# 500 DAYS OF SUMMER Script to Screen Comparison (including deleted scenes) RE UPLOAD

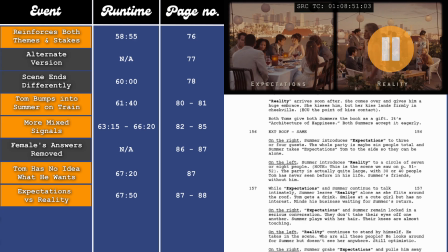Your eye is drawn right to them. There are hardly any people there, again pushing the intimate feeling that Tom is hoping for. My one little critique here would be that there's an odd number of people at the table, so I would have put one extra person there to make it feel like everyone is coupled up, but that's a fairly minor thing. I think it works without it.
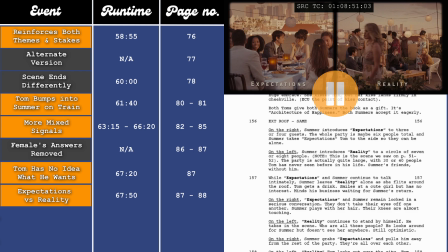Whereas on the reality side, it starts with someone walking in front of the camera, and there are so many people there that Summer and Tom are both lost in the frame. When we finally spot them, we realise they couldn't be further apart on opposite sides of the shot, just hammering home that messy vibe.
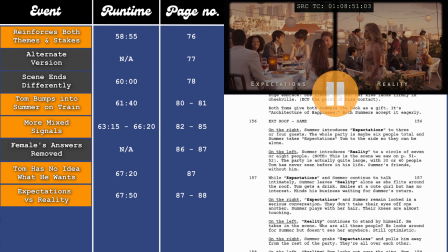It then continues on and we see them in separate shots where it cuts back and forth between them. They don't appear in the same frame together again in this scene, reinforcing their separation. Also, I mentioned earlier in the script on pages 53 to 54 that there was a party scene that didn't take place in the film, but the dialogue is used elsewhere.
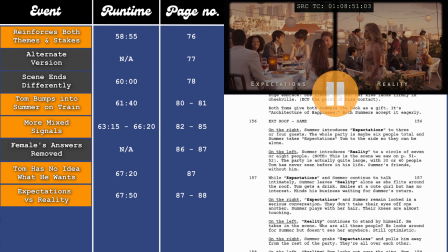Well, this is the scene that is used in, with Summer continuing to support and big up his architecture, only for him to make a self-deprecating joke about it.
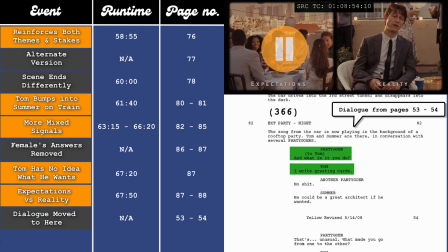So Tom, what is it that you do? I write greeting cards. Tom could be a really great architect if he wanted to be.
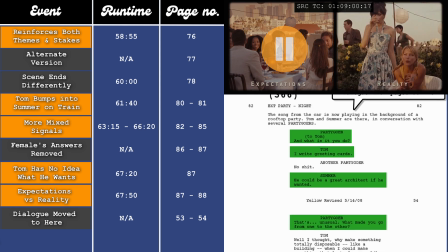That's unusual. I mean, what made you go from one to the other?
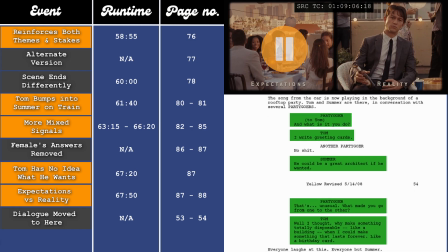I guess I just figured, why make something disposable like a building when you can make something that lasts forever, like greeting card.
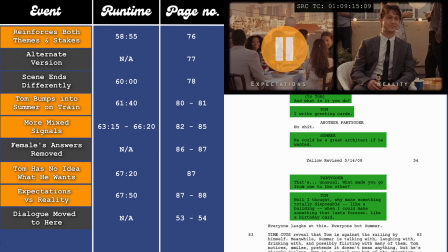Which Summer is clearly disappointed by. Tom is still stuck in his ways.
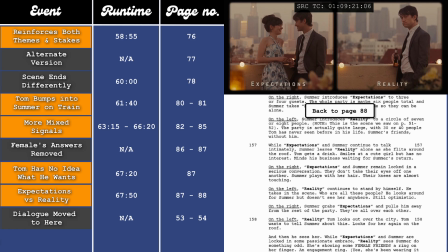The scene then continues in much the same way, Tom being alone and pining in reality when his unrealistic expectations aren't being met.
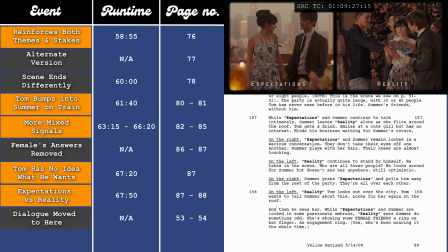His misogynistic side starts to rear its head again for a moment when he sees her speaking to other men.
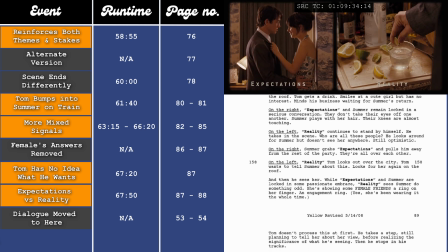He clearly doesn't look happy about this. He sees her as his. Then, as they start to get physically intimate on the expectation side, we see in reality
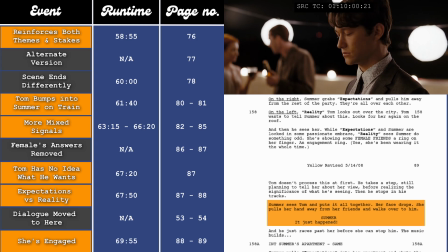that she's engaged. How did this happen? She was his and no one else's.
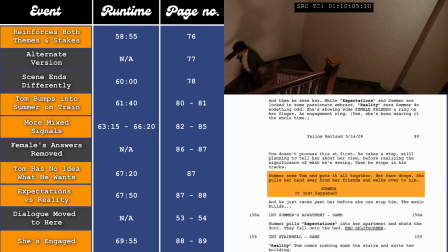If you listen to the music, I'm the hero of the story, I don't
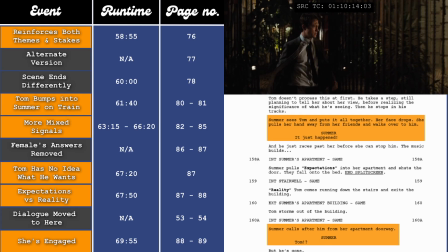need to be saved.
It reflects this idea that he was the one that was supposed to come along and save her.
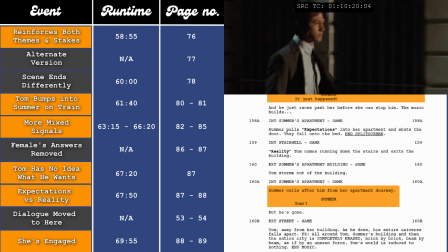He was the one who would change her mind. He was the one who would get in behind the defences and show her that love was real, not someone else.
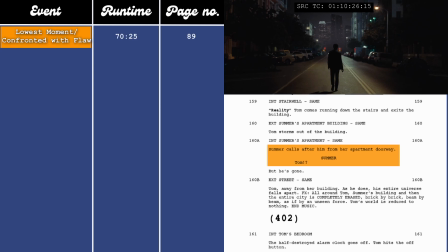And then he goes out onto the street and his entire world crumbles around him. This starts his lowest moment.
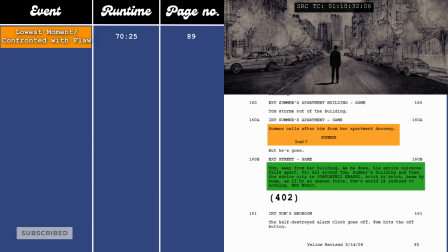He's finally confronted with his flaw, that maybe his idealistic view of love isn't real.
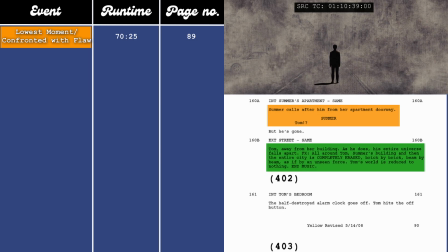This is also the moment in the story where the protagonist is confronted with the worst outcome of the inciting incident, which is him not ending up with Summer.
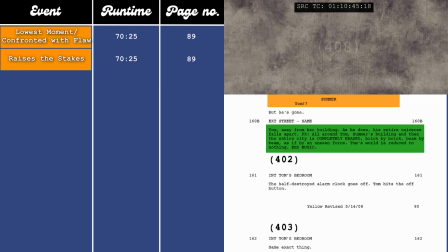This also raises the stakes, as if he's not going to be with Summer, then he'll never find happiness.
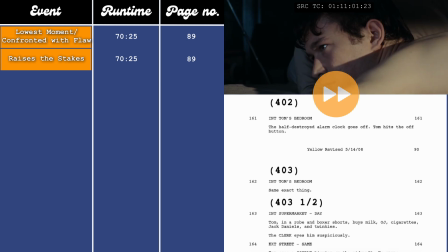The section from the 70-minute and 50-second mark to the 71st-minute and 45-second mark,
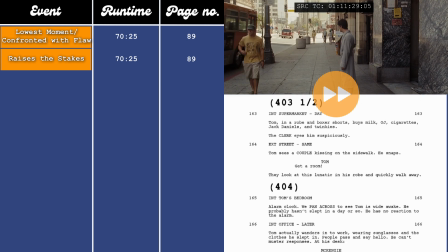which is on page 90 in the script, shows him spiralling even deeper into despair.
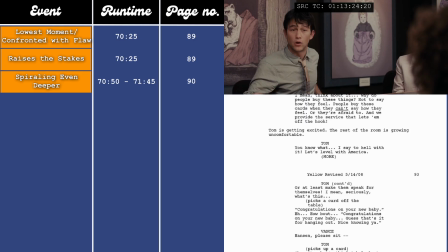Now that his entire worldview has been torn down, that his idealistic and romanticised version of reality doesn't exist, he feels like he has nothing to live for.
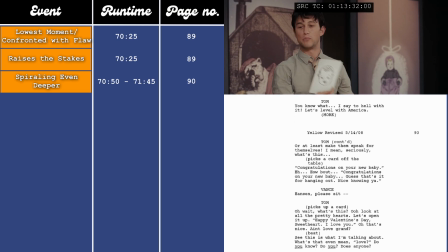And we see that on full display when he starts having a meltdown in the meeting at the 73-minute and 10-second mark,
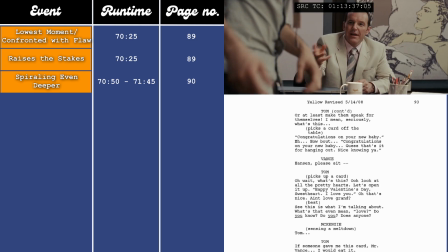which is on pages 92 to 93 in the script, when he establishes his new worldview,
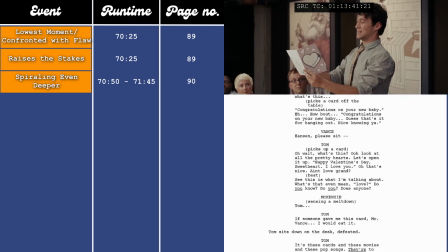that everything is meaningless and love doesn't exist.
Happy Valentine's Day, sweetheart.
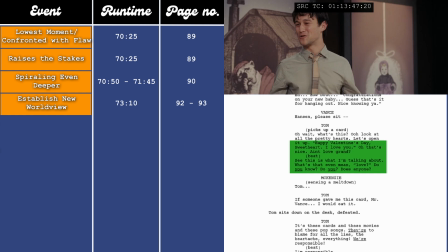I love you. That's sweet. Ain't love grand? This is exactly what I'm talking about.
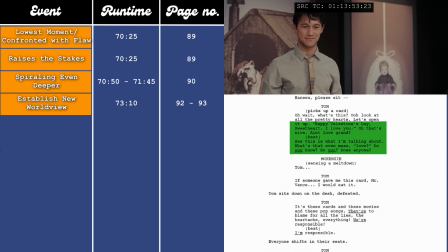What does that even mean? Love. Do you know? It's these cards.
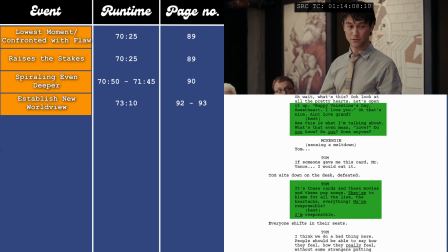And the movies and the pop songs, they're to blame for all the lies. And the heartache.
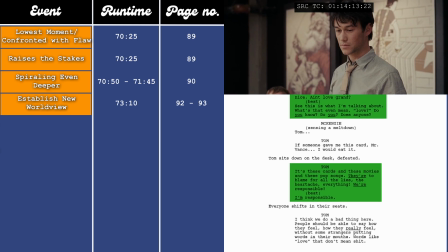Everything. And we're responsible. I'm responsible.
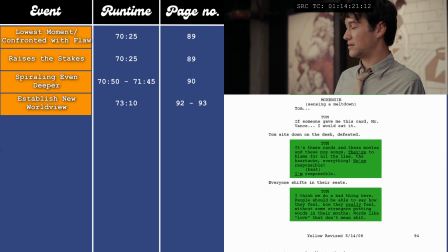I think we do a bad thing here. People should be able to say how they feel.
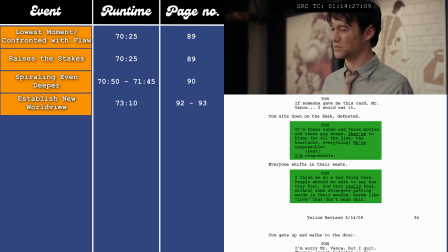How they really feel, not, some words that some strangers put in their mouths.
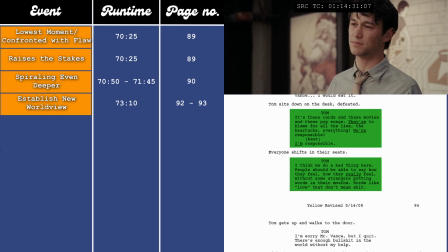Words like love.
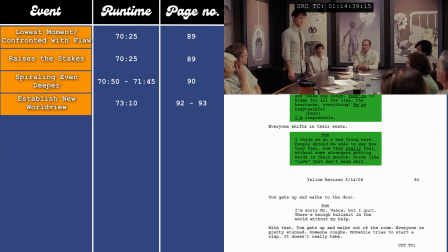That don't mean anything.
So he hasn't fully learned yet from this experience because he's just gone from one extreme to the other, and it ends with him quitting his job.
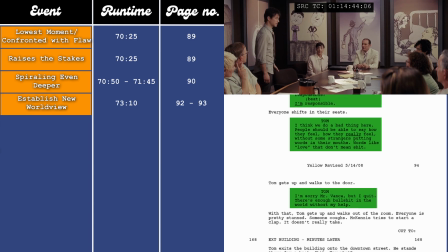I quit.